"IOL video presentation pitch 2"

Although the live action are changing to
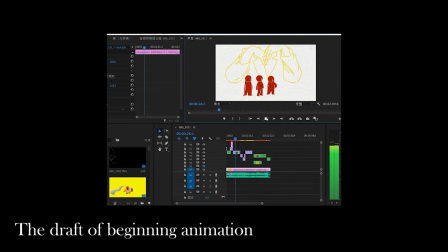4:14 the lines with 2D animation, I still use some real object into some shots. Jump to week 8, as this week's topic linked with stillness. I picked 3 main scenes in the animation.
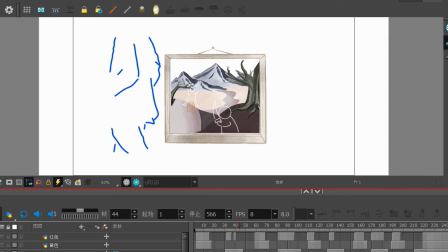4:32 One is a god moving in the gallery behind the paintings, and another one is a Napoleon segment representing the war,
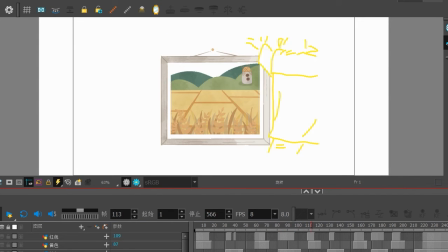4:41 where the hair flows of the horse and the movement of the animated human were compared to the background environment like the mountain, while another one is waving fields is representing someone is moving inside, and this one also compared with the distant fields. Comes to week 9, the beginning part of animation is made by lines with no color,
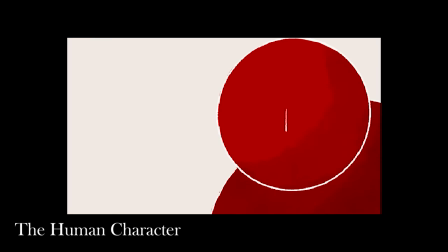5:08 where I try to pick the contrast color like yellow and blue,
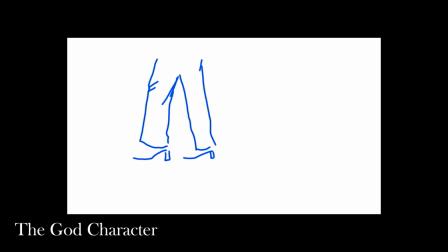5:12 and the yellow one reminds positive while the blue one means negative in common. The color is most in human world, which is in the frame.
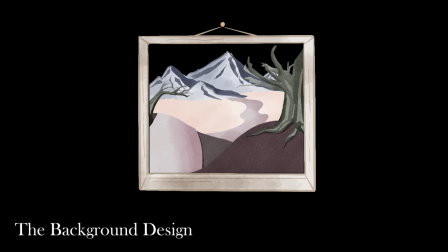5:22 Like the main color is dark gray here, and since I to achieve oil painting effects,
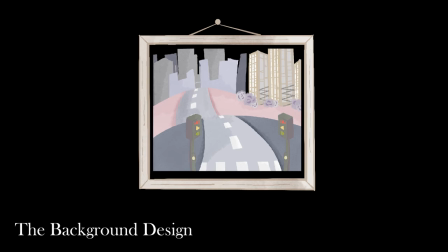5:29 and in order to make audience focus on the character move, a bright light is chosen for the human itself. In this sense, I try to use various color combination here, as you can see. During week 10 and 11 is the end of this animation.
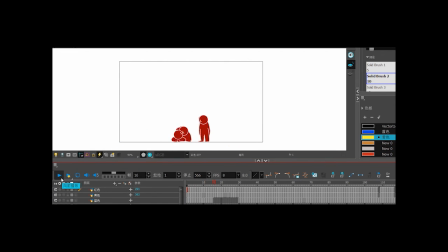5:54 Character design was the part I spent most of the time. This is my first attempt to use a full story in animation and multiple characters. I mean like more than one character. The initial goals of my IOL was to make each character appear more dynamic to
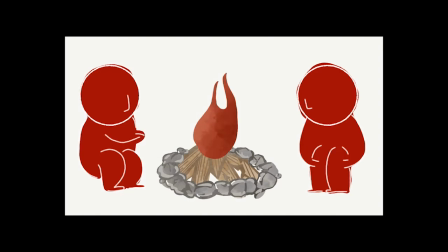6:14 each overall animation design with more secondary action to make it more real.
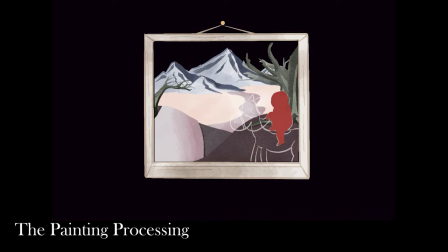6:22 But in the later attempts, I find that it is more difficult to maintain a balance in this picture, as you see so many characters here, and how should you let the audience focus on each one and know the story.
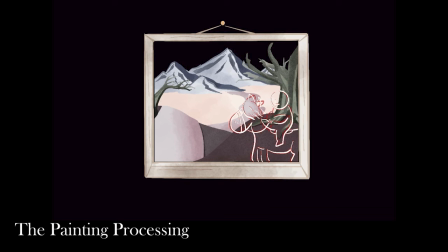6:38 The audience attention will always be one center point. So when some characters need to be dynamic, the processing of other characters becomes a question like, how should I place that? So I designed the 3 human characters with different personality,
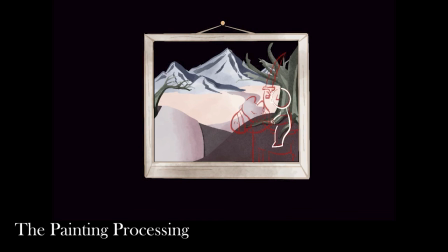6:57 like one is really active, and one is really lazy, and one is very naughty. So like although they are all looking same, so their personality will make the whole story more logical.
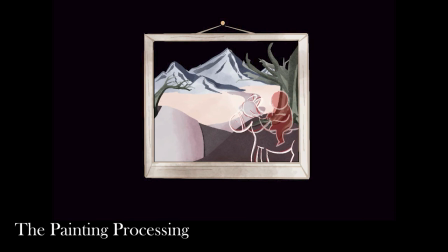7:11 Like I can also lead the audience attention, just focus on one character each time, like by using different angles. So that's how I done so far, and I will post all the detailed things on the PDF document.
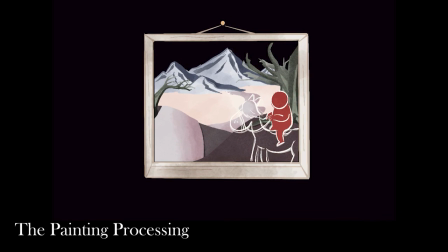7:26 Thanks for your watching, and if you like this project, please see the follow work. I will submit the final one later. Thank you.